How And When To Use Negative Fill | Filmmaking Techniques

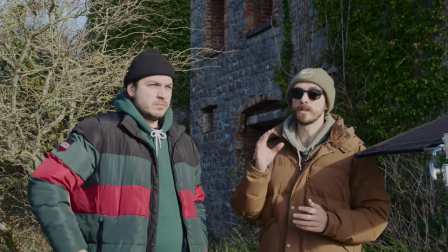[4:11]
However, I do think it's not as pleasing as we could make it.
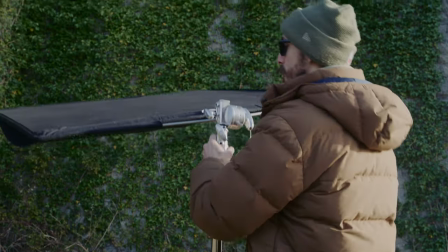[4:14]
So what I'm going to do is take my flag, obviously make sure that it's sandbagged up because you don't want any incidents and bring it over
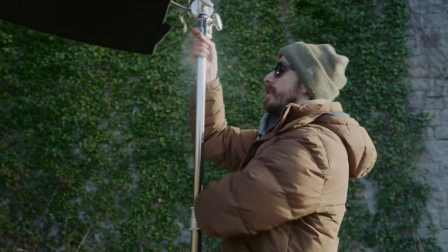[4:22]
to the directionality of our subject and bringing him into the shadows.
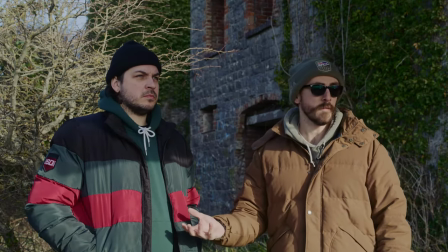[4:31]
Okay so now I've put the flag in place, of course we do have the shadow fall off on his stomach from the stand but because we're shooting on a nice 85 millimeter telephoto
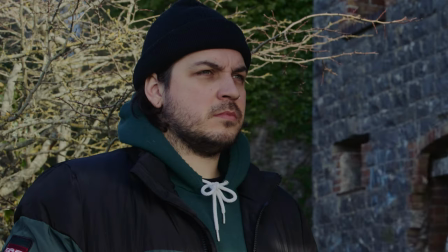[4:39]
lens we don't need to worry about that at this point in time. now we've blocked the midday sun it is
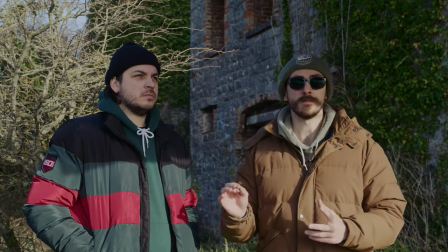[4:45]
winter sunlight it's not too harsh however it doesn't promote the tone that we're going for of our character receiving some negative news but we can take things a step further and that is by using the floppy flag in order to absorb the light and create that cinematic contrast on his left side so
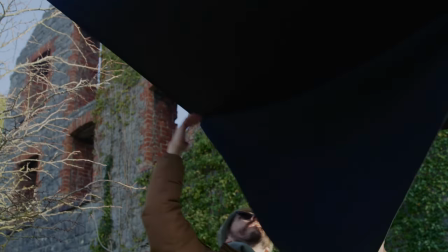[5:01]
i'm just gonna get the flag down
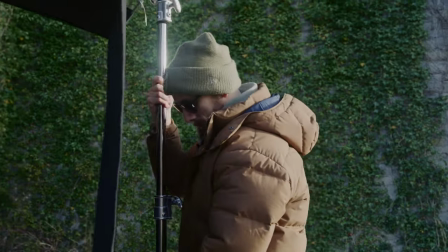[5:08]
bring it slightly closer okay
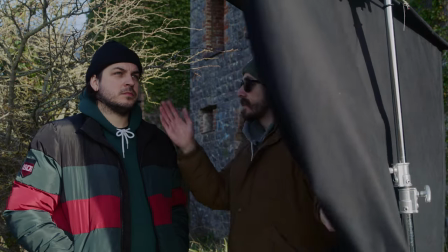[5:13]
so now we've got the flag in place and we can see that there's a lot more contrast a lot more
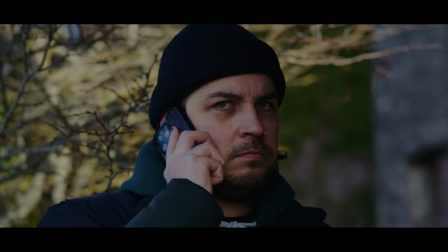[5:19]
tonality to our subject's face and it adds to the atmosphere of the scene that we're trying to create so we haven't
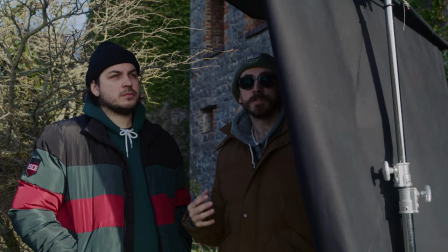[5:25]
used any additional lights we haven't bought any expensive leds to kind of get this look all we're using
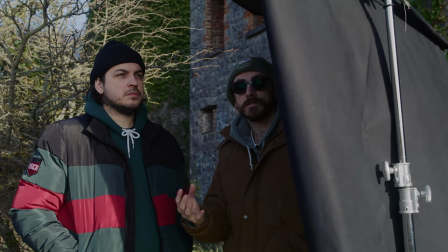[5:31]
is a relatively inexpensive offensive floppy flag in order to create this.
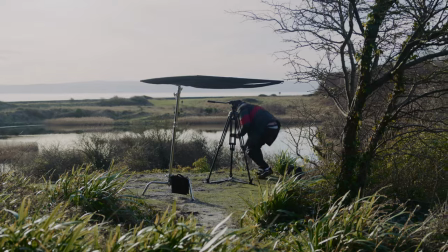[5:36]
So to conclude for this example a floppy flag performs two of the flag's core duties but at the same time instead of individually.
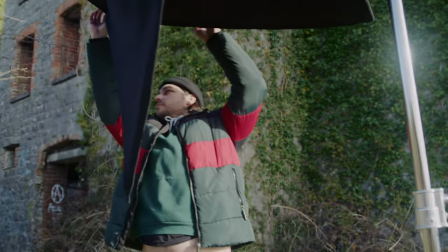[5:44]
It not only blocks the directional light but also helps absorb the ambient light in order to add contrast to our subject.
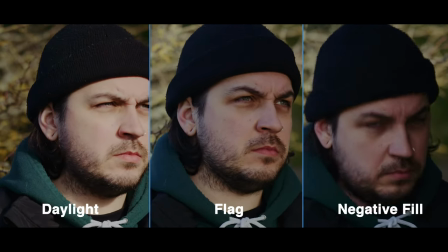[5:51]
If we compare the three shots you will see a defined difference between them but only a slight difference.
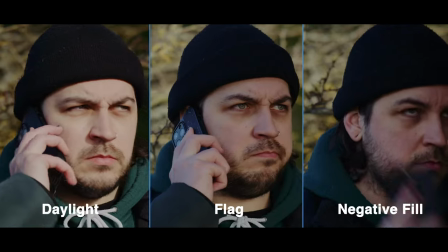[5:58]
However it's these incremental differences that will help sell the tone of your scene
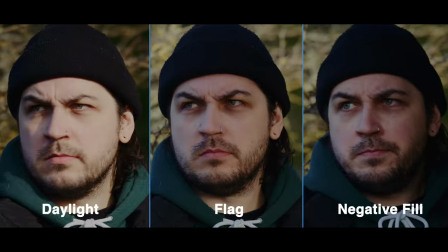[6:03]
and also set aside your cinematography from those who are just using ambient light. Okay guys so in our first two examples we were at exterior locations where I typically think you're going to get some of the best uses from employing the negative fill method. Now we've moved to an interior location and we're going to have a look at how we can use the same techniques displayed in the previous example but on a basis where there's absolutely no film lighting to accommodate for the interior location. So let's have a look at how we're gonna do this.
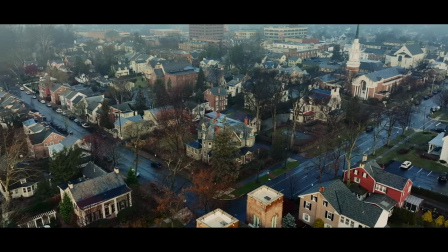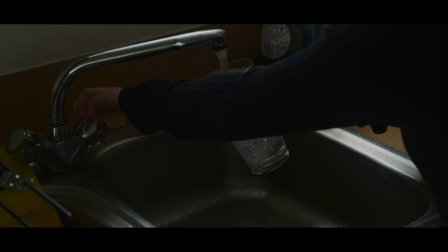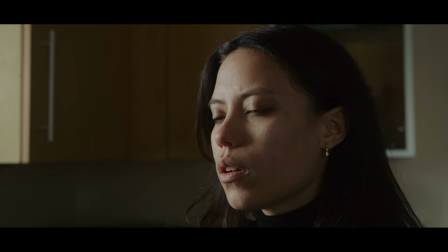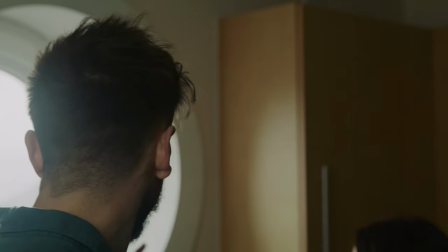[6:53]
Okay so when filming without any additional film lighting this realistically is the best area that you want to be at right next to an open window.
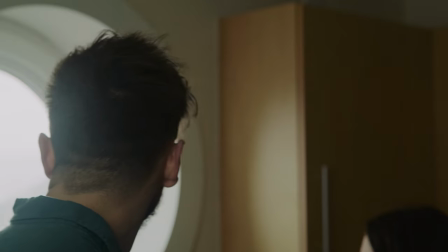[7:02]
Now it's not actually quite too harsh outside there's a lot of clouds so we're getting some nice diffused light coming in through the window.
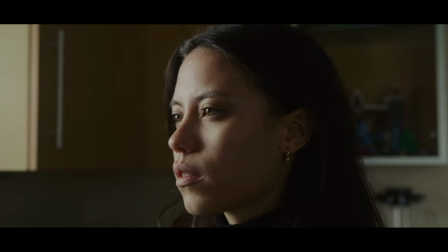[7:10]
However it still looks a little bit plain so all we're gonna do is introduce
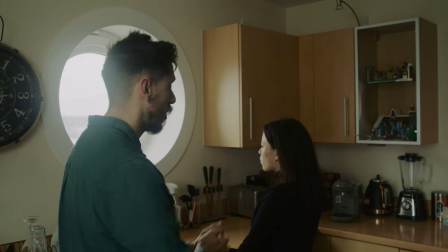[7:15]
some negative fill to this side of the actor's face and
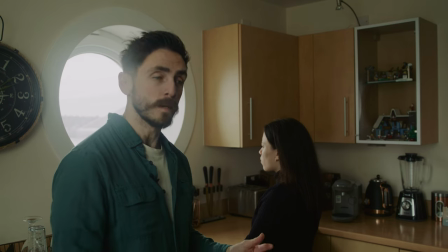[7:19]
remember as I talked about in one of the previous examples you want to position the
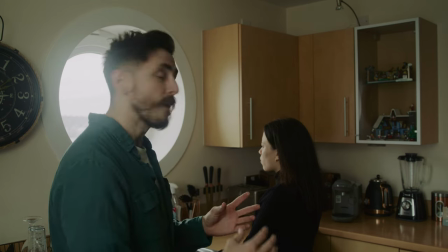[7:24]
negative fill for best use with a far side key so if our
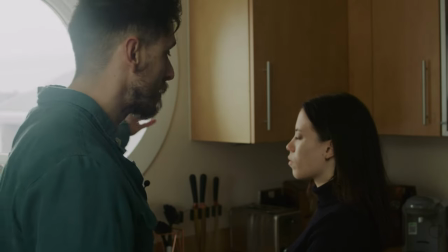[7:29]
actor turns ever so slightly in faces just towards the wall the light is coming in and hitting the left side of the actor's face this
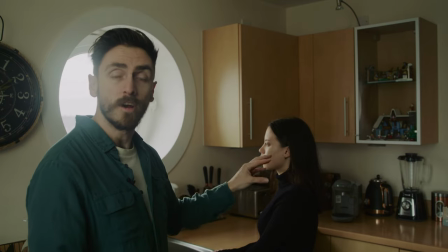[7:37]
side from the interior location is naturally darker so this is the side that we're going to want to add more contrast to with a flag.
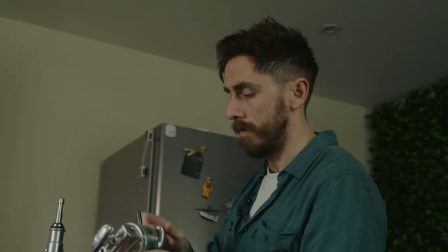[7:46]
Of all the aspects of filmmaking, using a flag might be the simplest.
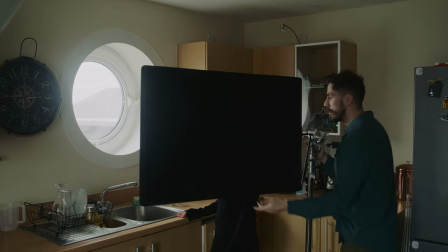[7:51]
Again, you simply position the black absorbent material on the darker side of the subject and that in turn will deflect and absorb the ambient light around them.